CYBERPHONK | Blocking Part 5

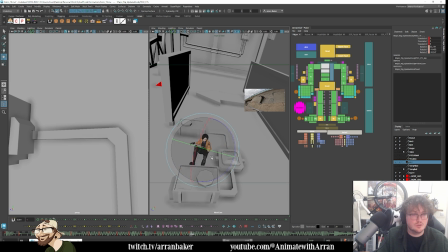I just want her to feel controlled. She comes down. Then we can splay out the hand a little bit more in there.
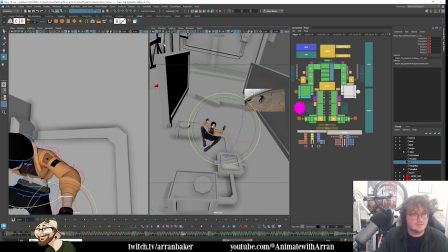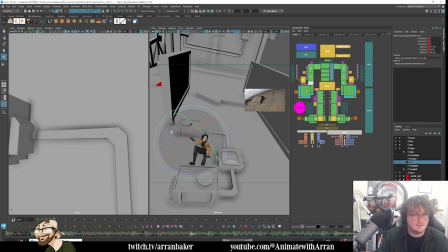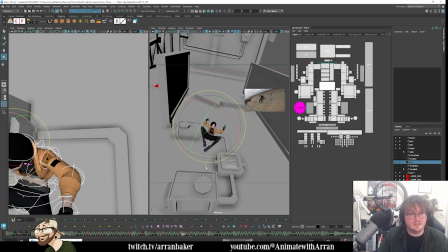There you go. It's quite nice because the weight still feels like it's shifting over onto it.
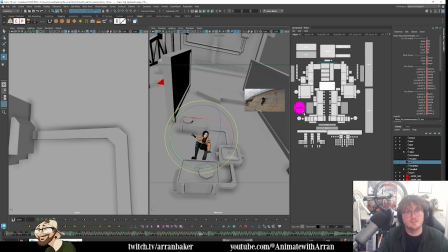So if I really want to tie this down, I can add an extra in between because it'll be super fast. Where we can just get a little overshoot on the weight.
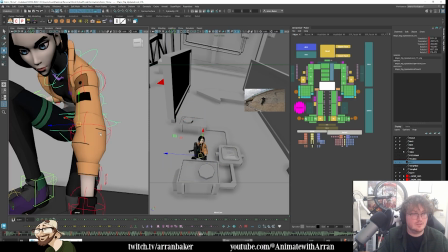So it comes down heavy in here.
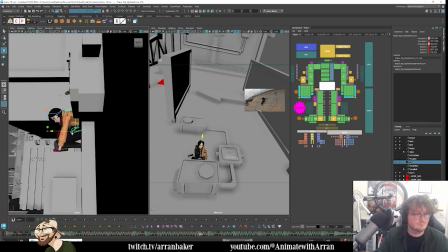And then she shifts in. She gives it a little bit of weight.
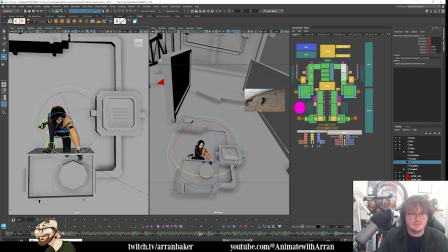And then I'll compensate the arm a little bit just to keep the contact. Probably going to have to be a bit more than that. This is where IK can be useful, but I'm so used to posing in FK now that it's not a huge deal to me anymore.
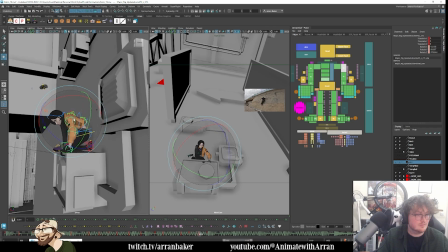Now it does slide though. I don't want it to slide.
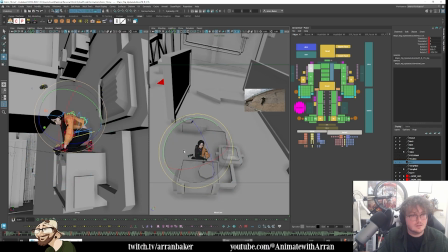Something like that. And then we can slightly drag the forearm, get a little bit of follow through. And voila! Leading with the head, keep the head down, then it comes up.
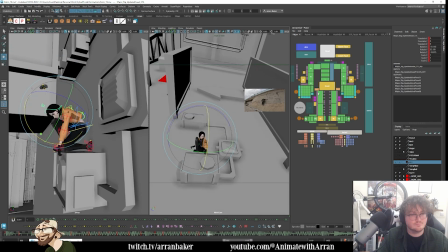Cool.
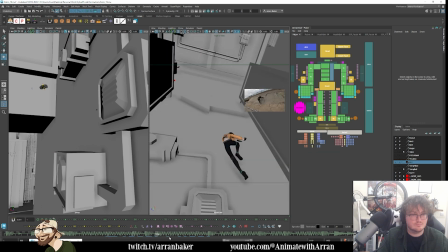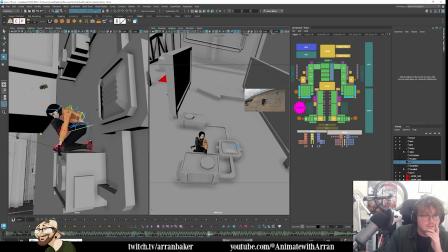So what I'll do is I need to slightly reframe the camera.
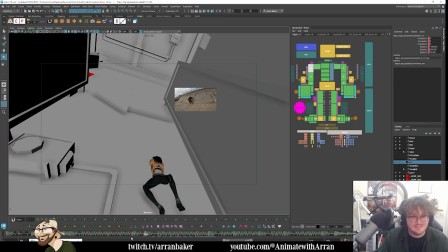What I'll do is in here I do want to drop the camera slightly.
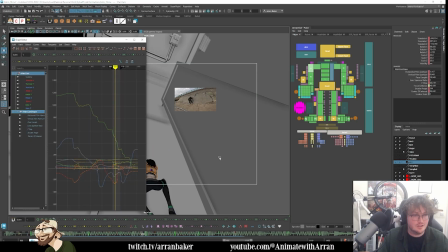It's not going to be a huge change. I don't want to like change the translations or anything too much.
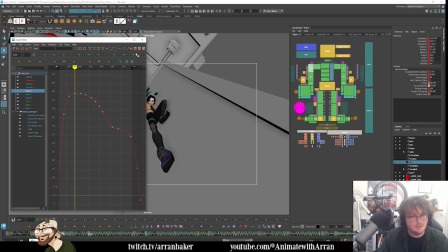It's just tracking the animation, right? Tracking the character. So we've come down here, we're dropping through this section. Let's just have it aimed down a bit.
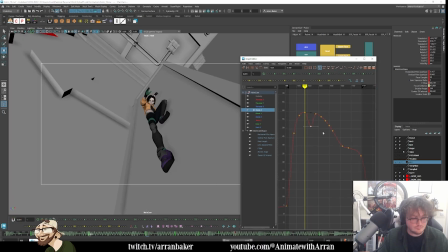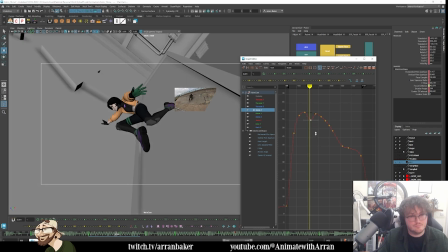When's the last time you were really at 100% at work for 8 hours? And then it's coming through here.
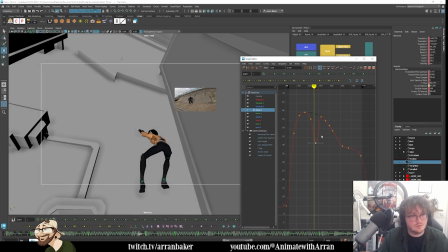List, little tasks that get you distracted, and just the mental gonna drop. organizing your day take a big toll on your productivity.
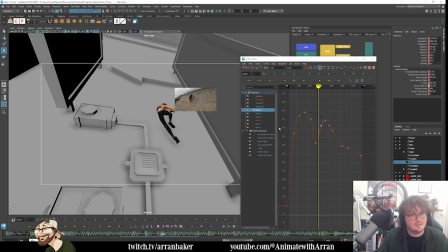Then you usually work. Sorry about the ads. And then catches up, hangs.
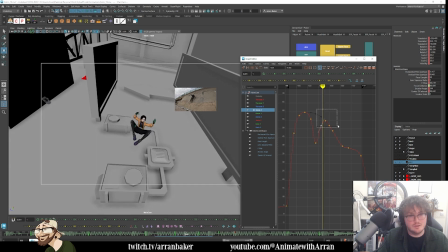I think even here we're going a bit too high anyway.
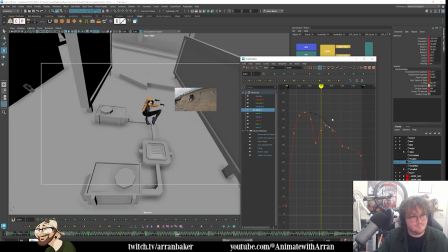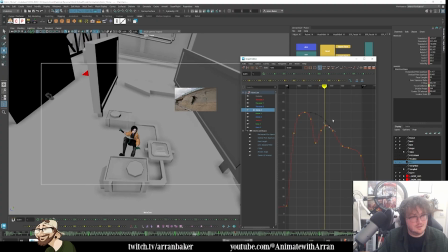Stays up, lands down here.
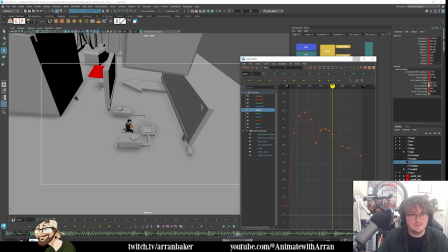And then we're in the center, so it should be fine.
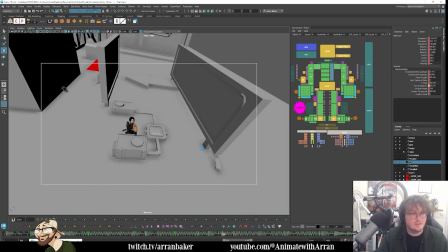Yeah, that works. I'll play blast that, just see how it feels. And then we can do the drone part. I also noticed we've got free falling head of robot still in the shot from the previous section.
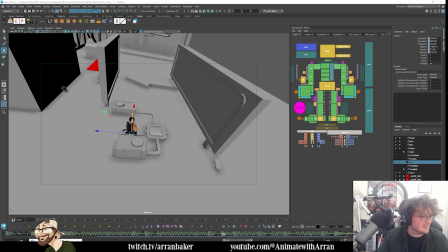So I need to fix that. Robot headlock, this guy.
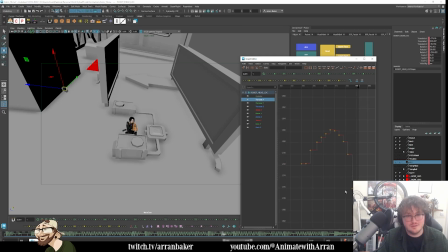So this one, you just need to, let's just hide him.
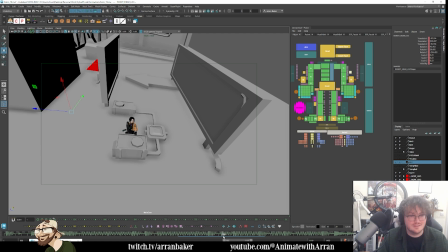There you go. So we don't see him later.